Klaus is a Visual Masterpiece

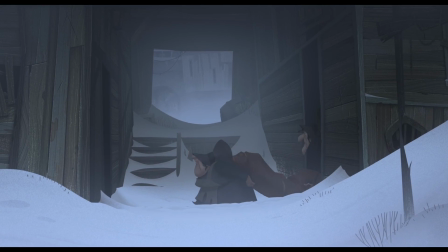It's at this point of which the audience are presented with everything at once to establish everything about the town.
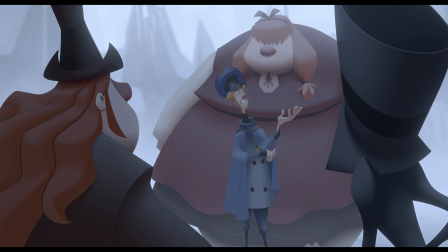The people, the frigid cold weather, and most importantly, the two rival antagonistic clans of the town.
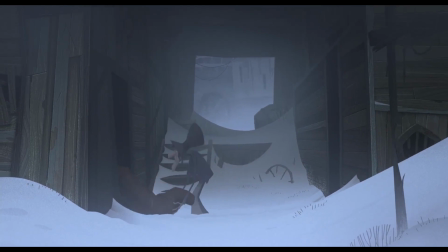The beginning of the movie is very moody and it's mostly overcast. The colour palette is very limited. The message is very strong. The place is desolated, you know, people are not happy.
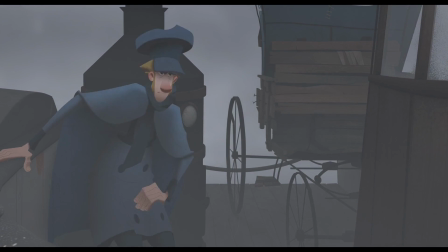It's as if Klaus was deliberately separating itself from the general idea of what makes a Christmas film.
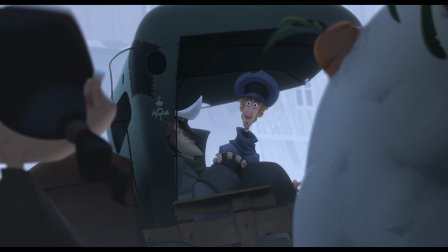The film's approach appears very anti-traditional in comparison to many other Christmas films which strive for
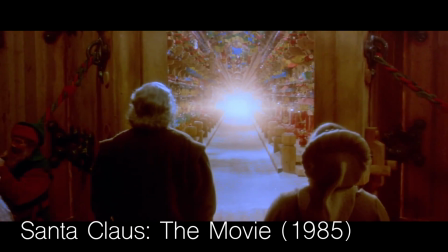consistently warm and vibrant colours to imply the festive and seasonal atmosphere throughout the entire length of the film.
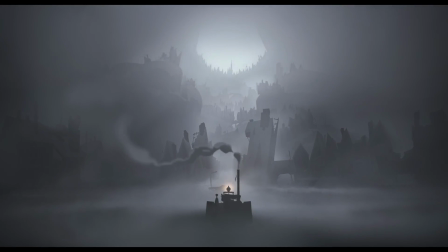Whereas in Klaus, the colour palette is muted from Jasper's arrival to Smearinsberg, but begin to saturate when the character's morals improve,
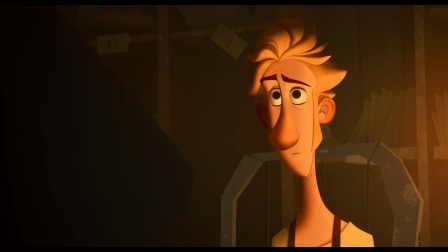as that is the entire message in Klaus, ensuring that we analyse ourselves and develop important and good morals.
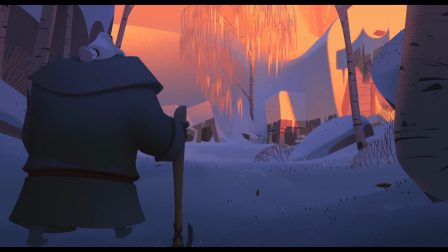In fact, the character Klaus enforces this narrative with his iconic phrase during the film, of which is repeated by Jasper towards the end.
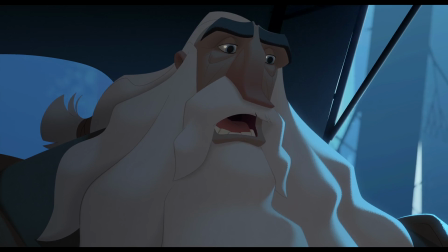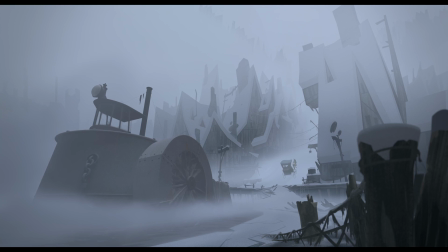Pablo adds how their intentions for a grey colour palette for Smearansberg was designed to make the audience feel. At this point of the film,
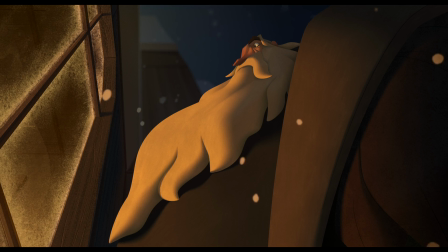Jasper's initial personality traits define the environment around him. He does not care for anybody other than himself and he is blinded by his own arrogance. The inclusion of the sickly green daylight setting reinforces Pablo's intentions for a slow progression of colour and light.
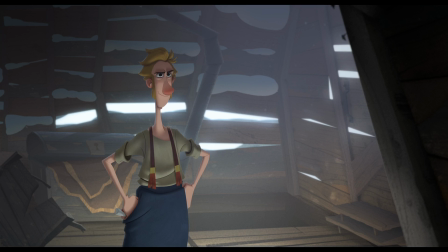Jesper is keen and ambitious to collect the letters, improving his work ethic and independence,
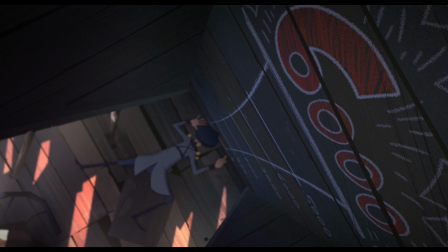but he's still very impatient and manipulative, like when he attempts to manipulate a young boy to toss him a penny to mail his drawing back to him.
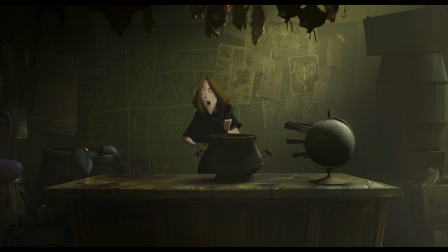In contrast, we are journeyed through a sequence of very minor adjustments to the environment's colour grading and light.
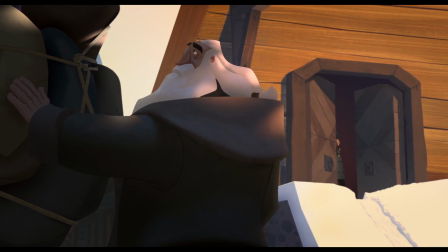As the film progresses, Jasper and Klaus continue to gift the children of Smearinsberg with presents,
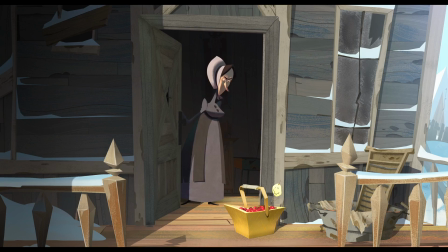influencing their behaviour to change for the better, as they begin to develop good morals by helping each other,
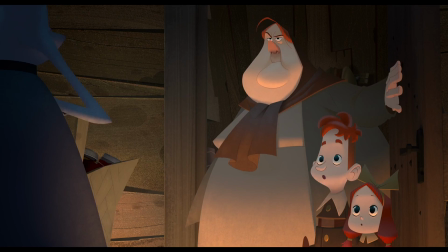and inevitably influencing the adults as well.
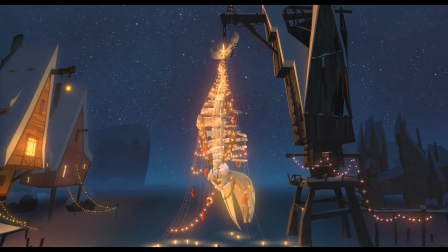As this occurs, we see the inception of colours regaining their vibrance, and the light gradually brightens up Smearinsburg,
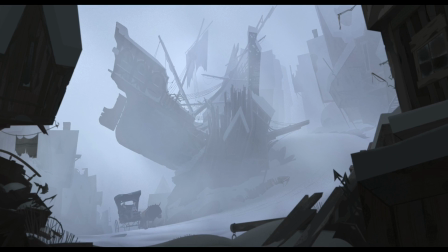from its initial depressive and dimmed foggy state to a clear and bright setting.
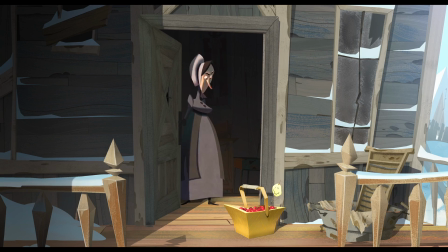For example, in this scene, as the children are spreading their influence of kindness,
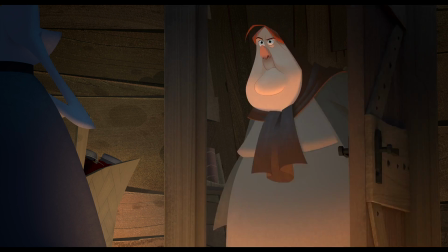two neighbours who originally despised each other began to hesitantly gift each other.
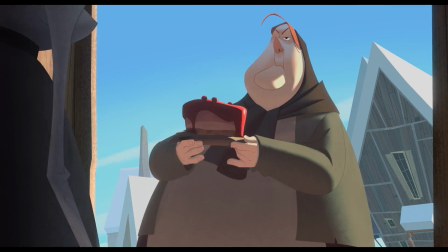There are two stages where light dictates the mood here. At first greeting, the neighbours appear in a much more vibrant setting,
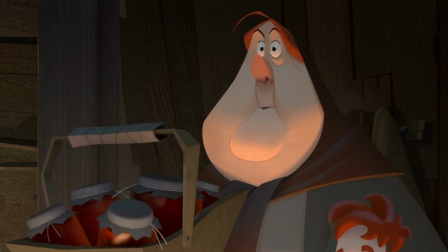but their faces are still low-lit and avoid appearing in the light, signifying that they are still holding a grudge against one another.
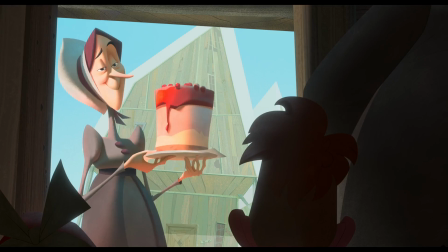However, stage 2 reveals a later scene where the neighbours are presented bonding at each other's home,
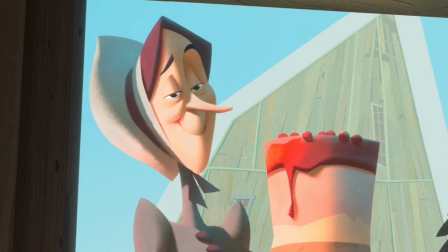now present in full open light, implying the signs of forgiveness and new beginnings with each other.
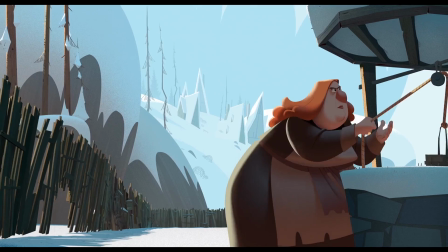A similar example occurs when one of the other neighbours decides to knock down his fence and build a slide for the other neighbours' children to play on with his own,
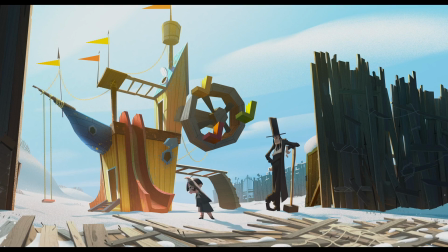providing this sense of unity,
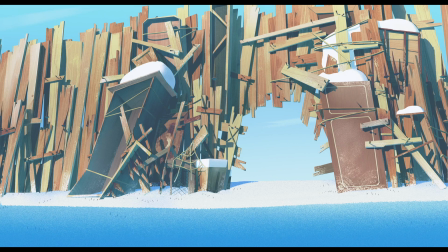where beforehand, as he walks over to the fence, there is a sharp border between the shadow and the light, suggesting the literality of good and evil.
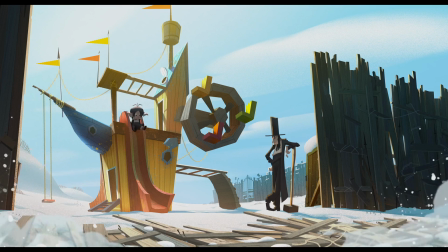The neighbour is shown to walk out from the shadow and into the light, demonstrating that he has chosen the path of goodwill.
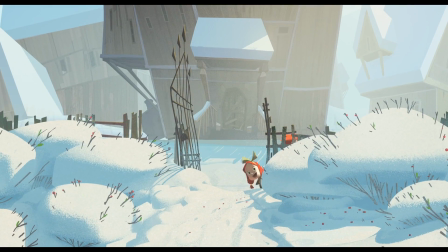These scenes directly symbolize the literal transformation of the town folk as they switch from evil to good. In conclusion to Pablo's pattern by slowly implementing the light and vibrance of the colours,
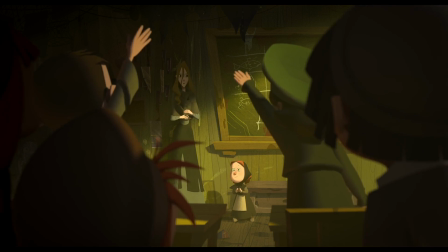we can identify the psychological process behind the transformation of personalities through the characters in the town folk.
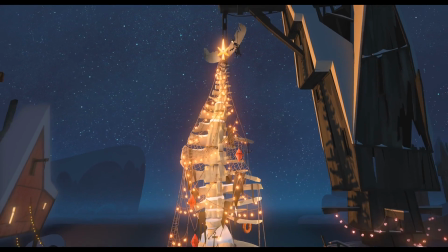Often we would associate colour with life as opposed to the lifeless black and white.